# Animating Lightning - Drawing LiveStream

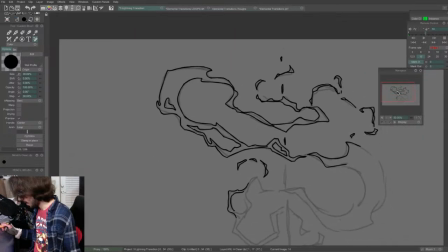It's just a way to make it, like if you made everything straight or everything
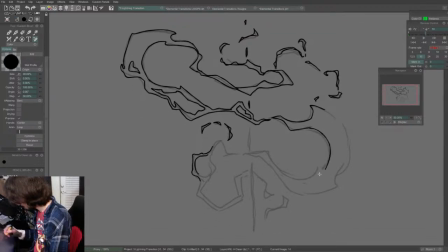zigzaggy and sharp, it would start to look samey. And it also helps to dictate the direction of the lightning strikes. Like these zigzags are like arrows pointing where it's going.
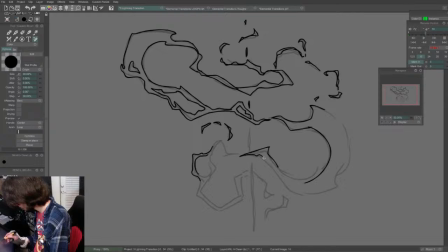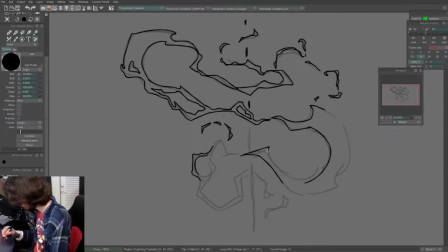I've also been taking a lot of notes, writing a lot for ideas for animation courses, working on a super duper beginners course right now, and
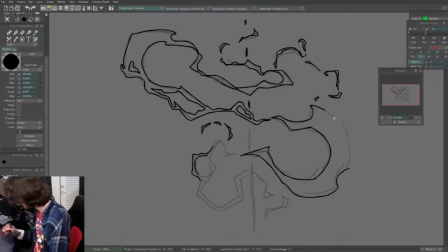yeah, it's in the works.
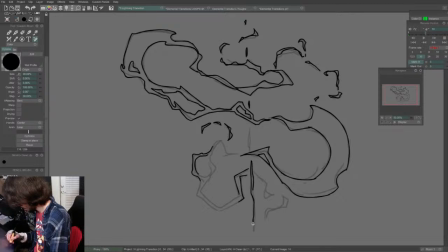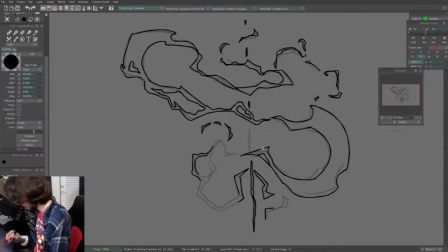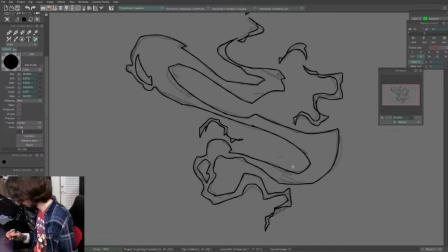Well, I don't really have anything else to say, so
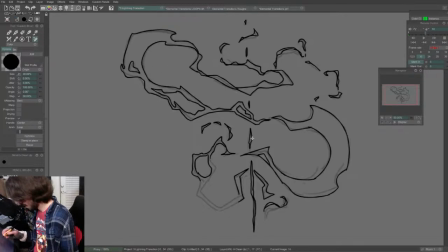I'm trying to get back into streaming and stuff, but my brain is a little bit lagging.
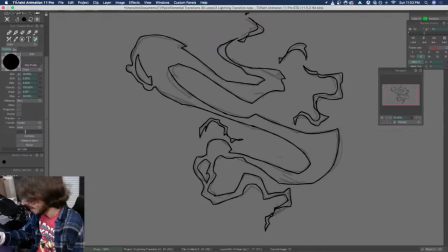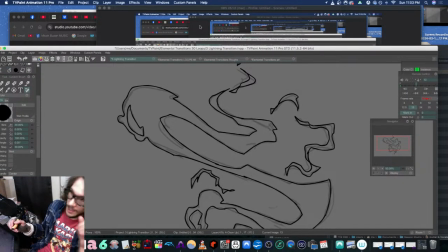You can join the email course on the link in the description, and you'll be notified of the release of the future courses.